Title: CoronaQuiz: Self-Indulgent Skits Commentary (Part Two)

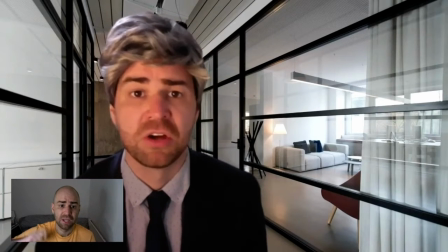he's eating ice cream because i wanted ice cream i thought how do you how do you show somebody's objectionable have them eat on camera
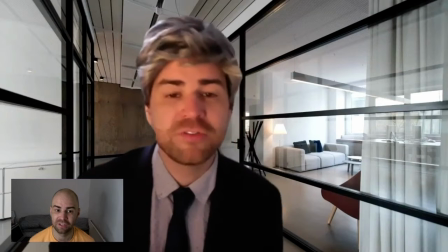panda wagon was i could not think of anything and You can see me smile because I forget where it is.
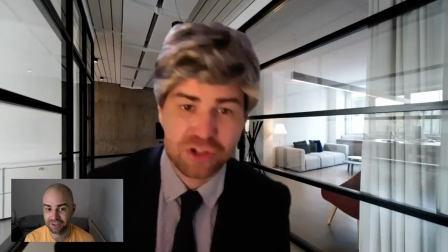There you go.
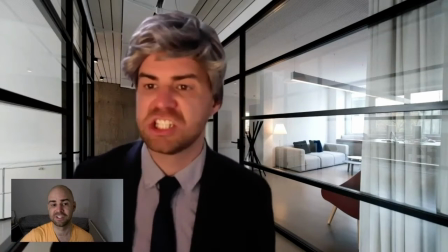This was really fun to do. This was like...
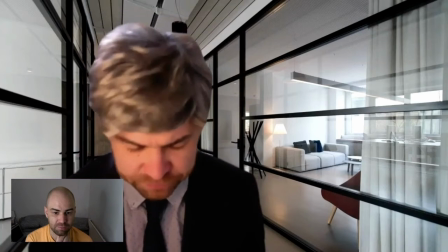I wanted to have a policeman officer in there because true crime documentaries always bring in a member of the law enforcement, a retired member of law enforcement.
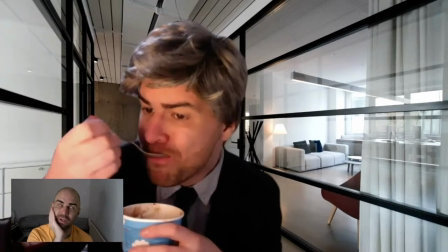I thought, well, let's just have one in who's so clearly incompetent. This made me laugh.
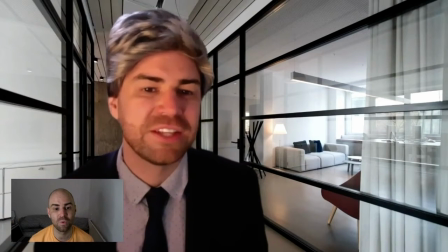I think this is actually why I wanted to have the...
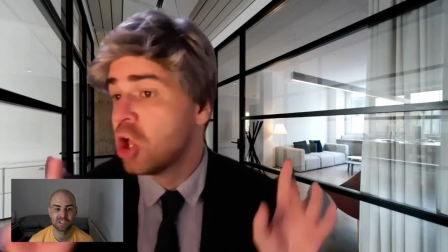I can't remember when I thought of this, but this is why I wanted to have so much of Sharp in there, because you can do jokes like this.
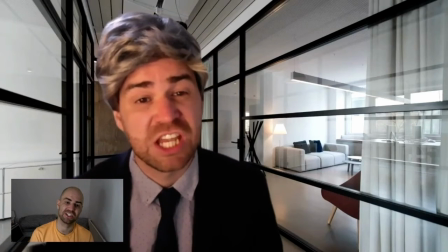He's a biblical fundamental literalist, which did lead to contraction of useful information at other end of graph.
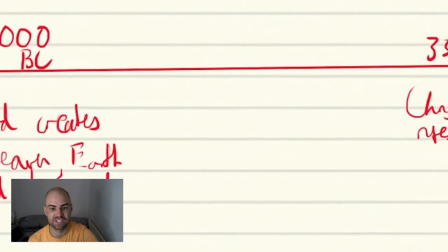Because I switched this around, right? Watch this. Look, there's somebody with a lightsaber.
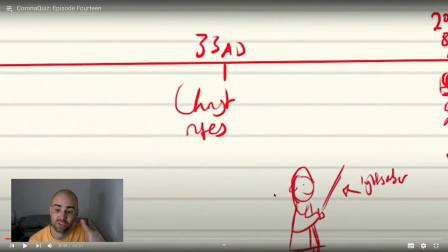Originally, that's because this next bit comes out, was originally going to come after the bit about having to watch all the Star Wars movies, and it's going to be a callback. but as it is it's just a completely nonsensical bit of like visual detail
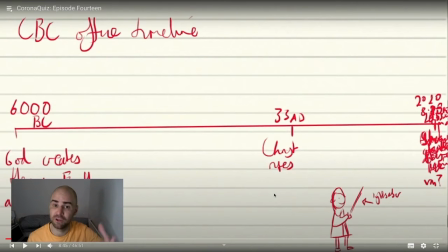CBBC office timeline 6000 BC God creates heaven earth and the firmament in fact I think it's just earth and firmament in the bible so that we that's fine she knows that the earth was created then she knows that Christ rose 33 AD and then everything else after that is kind of unknown
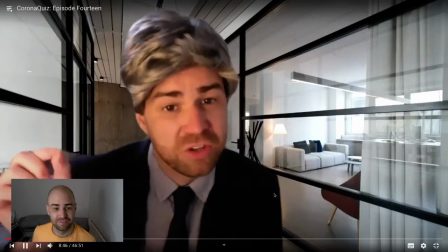I think that's very funny other end of graph other end of graph
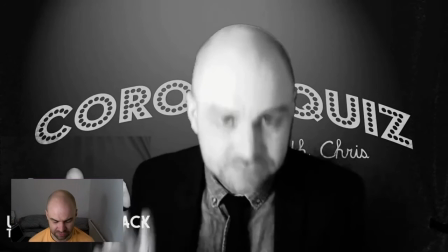this bit doesn't work I should have got rid of this bit the episode was already too long
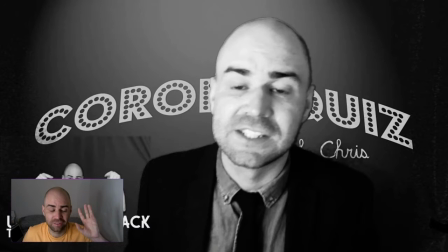oh the joke was you think we think that we're going to zoom in on little Chris and be like well look we found out who the culprit is instead it goes straight to me as the host because wouldn't that be interesting
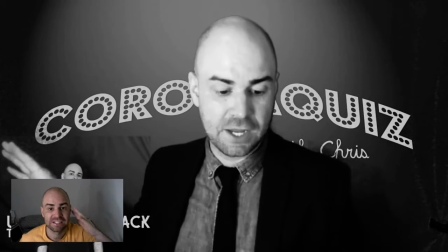and you do get the impression with a lot of the true crime stuff that it's less about what is possible and more about what would make for an interesting show
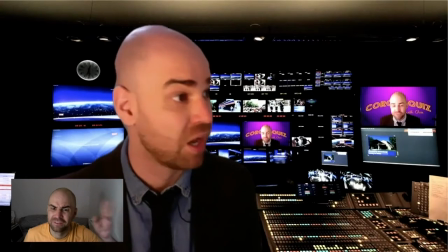so that was done in one take was me going from one voice to, oh, and that little fatorade. Manipulative editing in a lot of true crime stuff.
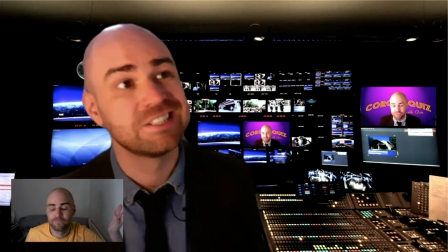That's why I didn't like the first series of Serial, the Adnan Syed case, where everyone was like, what an amazing piece of journalism from Sarah Koenig.
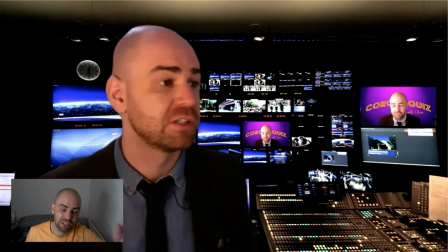And it's like, no, it's not. They have manipulated. This is so clearly gone with the presumption of innocence for Adnan Syed.
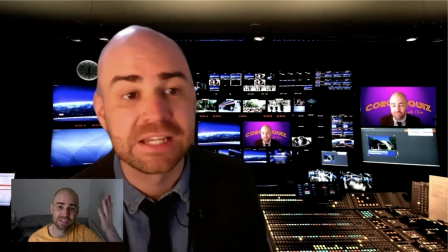Anyway, we're getting... He may well be innocent, but I'm saying that the way they presented it is manipulative.
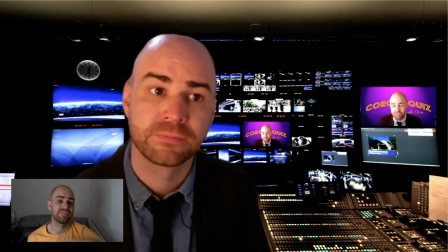They had no snickers.
They had no Snickers. It's fine for me as the host of a TV show to be a twat to everybody else. Because I'm a celebrity. Because I'm a celebrity. I can do a Christine Bale. I can shout at everybody. I can have ridiculous riders. Like, I think it was Poppich had the other week.
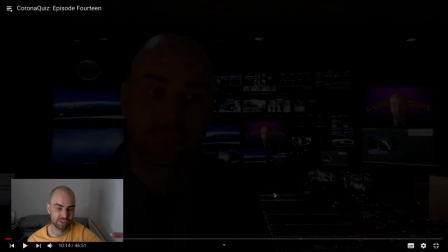It was Salma Hayek demanded room temperature water. And they only had, like, refrigerated water. And so they took one of these bottles to her and said, well, you've just got to wait for it to warm up. And she went, no, no, no, no, it's not the same. Bring me room temperature water.
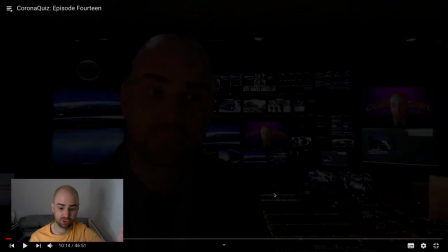I don't want cold water that has naturally risen to room temperature. I need room temperature. I need water that has presumably always been at room temperature.
Obi-Wan Kenobi, which set us off.
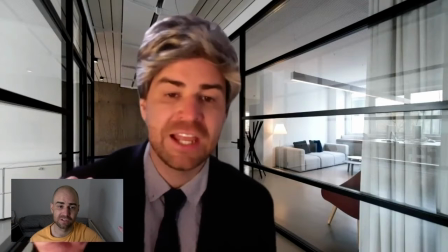It's like the character took me over, I just thought, because that wasn't in the, that wasn't, a lot of this is just me reading off the screen.
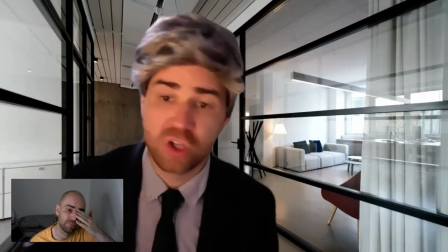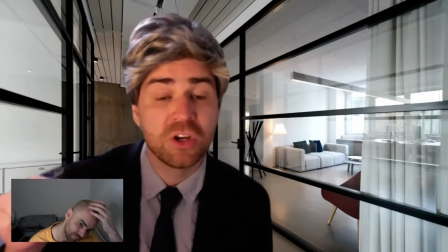time that's the joke from prequel trilogy so Ewan McGregor
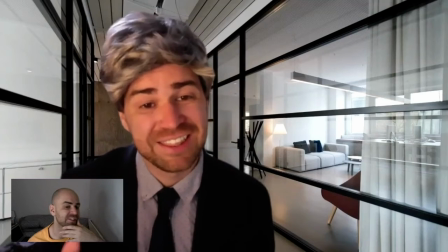I'm crap accents you can hear every other word I'm
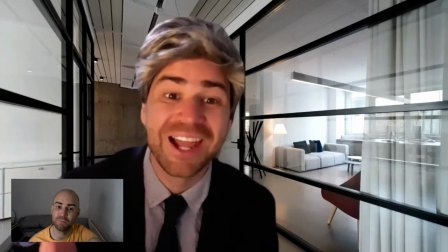breaking Yorkshire accent and phantom menace is very hard one to do phantom menace
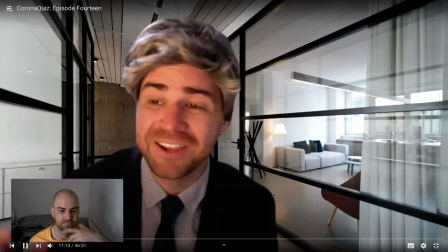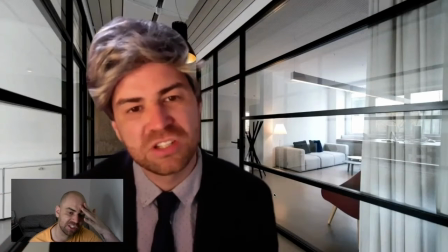for completion's sake obviously you'd have to then watch